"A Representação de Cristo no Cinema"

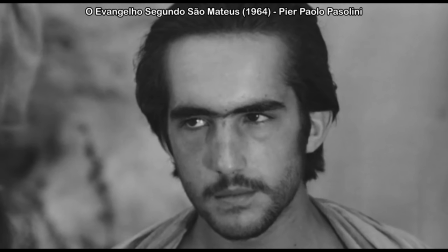Ele quer enfatizar mais isso do que os aspectos sobrenaturais.
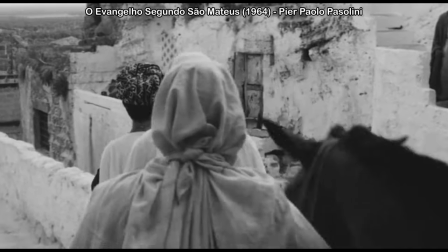Então, não é aquele Cristo mais místico, mais sobrenatural do Demille.
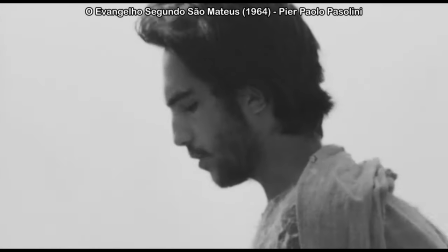É o Cristo como um homem radical, a figura dele terá sim um destaque,
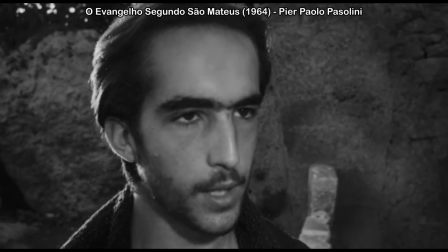já que ele sempre sabe o que falar,
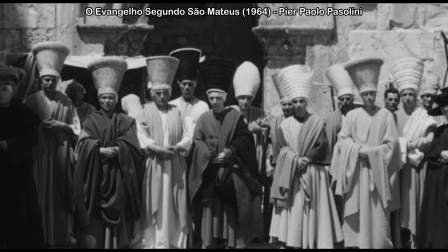já que ele domina totalmente a oratória, Nesse ponto ele não é um homem comum, mas a sua caracterização é a de um homem comum que está levando outras ideias para as pessoas, novas ideias para as pessoas. O filme até evita se focar muito em aspectos mais sobrenaturais para evidenciar esse outro lado.
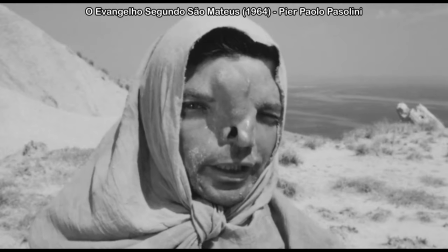Ele vai sim mostrar isso, vai mostrar milagres, vai mostrar Cristo andando sobre as águas,
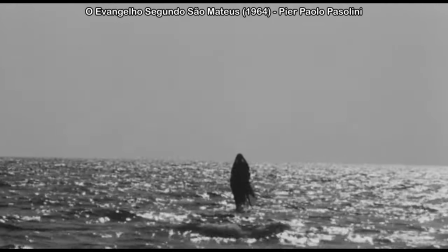mas isso é muito pontual e quando mostra é a partir dessa abordagem é bastante realista.
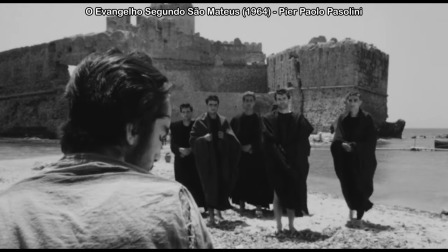Não usa grandes efeitos de luz ou qualquer outro efeito
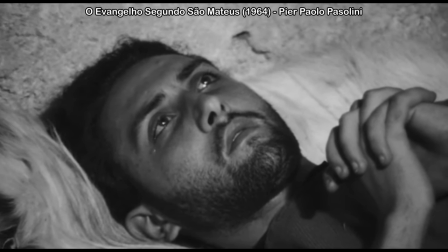para reforçar esse aspecto sobrenatural. E em termos de decopagem, ele também possui uma abordagem mais livre.
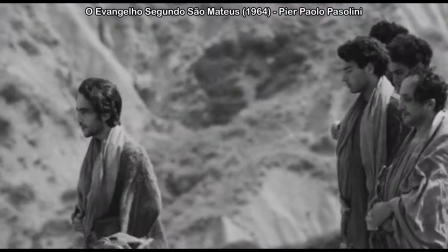Em várias cenas, ele, por exemplo, vai usar uma câmera na mão, uma câmera mais documental.
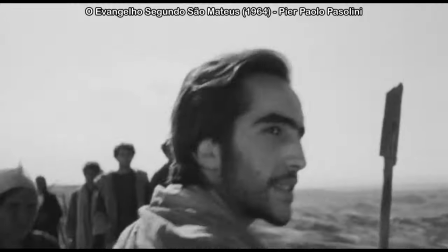Quando Cristo, por exemplo, é julgado pelos sacerdotes no templo,
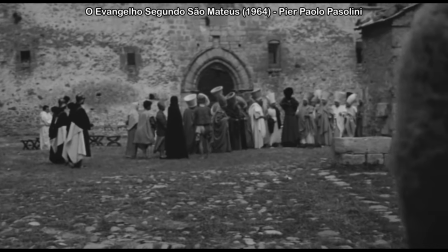tudo é filmado do ponto de vista de alguém observando aquilo,
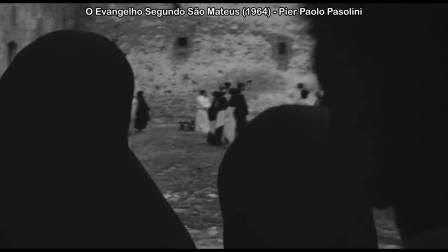como se a câmera fosse só mais um ali, só mais alguém na multidão que olha aquilo com curiosidade.
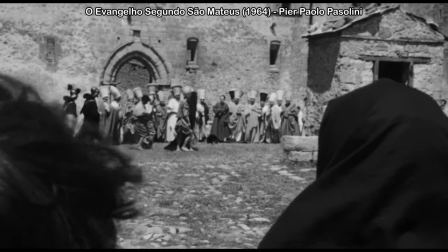A câmera simula muito bem esse ponto de vista bastante realista.
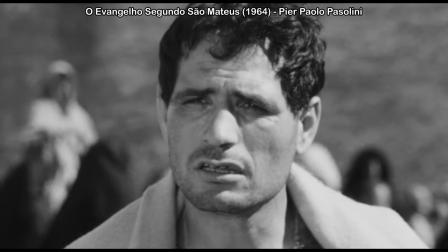E mesmo quando a ocupagem é mais rígida,
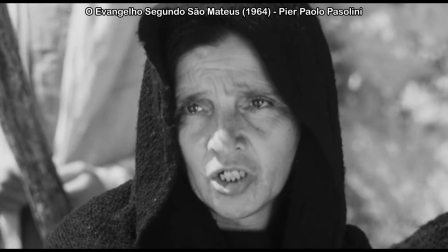ele usa closes com um ângulo frontal que reforça
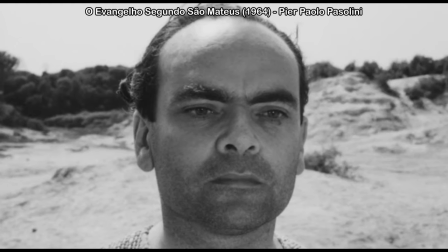uma expressão mais verossímil dos personagens.
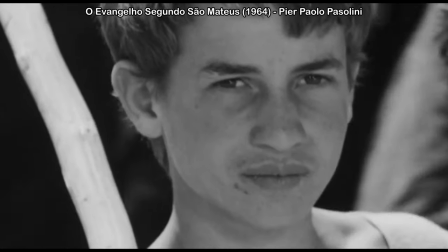Ele usa um ângulo de frente que reforça as marcas de expressões dos personagens. Alguns closes até deixam a imagem mais bidimensional devido a esse ângulo. o que remete até a uma ideia de pintura, de ícone bidimensional sem muito volume. O Cristo dele, a caracterização desse Cristo,
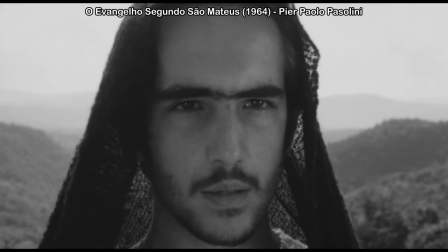até lembra um Cristo, na verdade, mais bizantino.
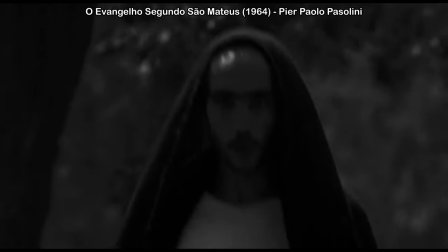Um Cristo representado em pinturas sem uma ideia de volume.
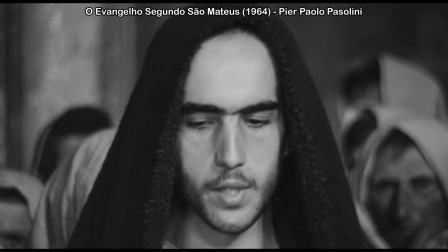Então, de modo geral, é um trabalho que se foca muito no poder do discurso, da palavra desse evangelho específico. O filme não tem nem narrador como alguns outros têm. É só o texto direto do evangelho e nessa abordagem bem mais realista em vários sentidos. se foca também nessa abordagem bem realista. Na verdade, até o fato do Pasolini escolher esse evangelho vai reforçar um pouco essas ideias, porque esse evangelho é, digamos, menos místico do que outros evangelhos, do que, por exemplo, o evangelho de João. E acho que o próprio Pasolini já disse que resolveu adaptar esse evangelho justamente porque se fascinou pela qualidade literária dele.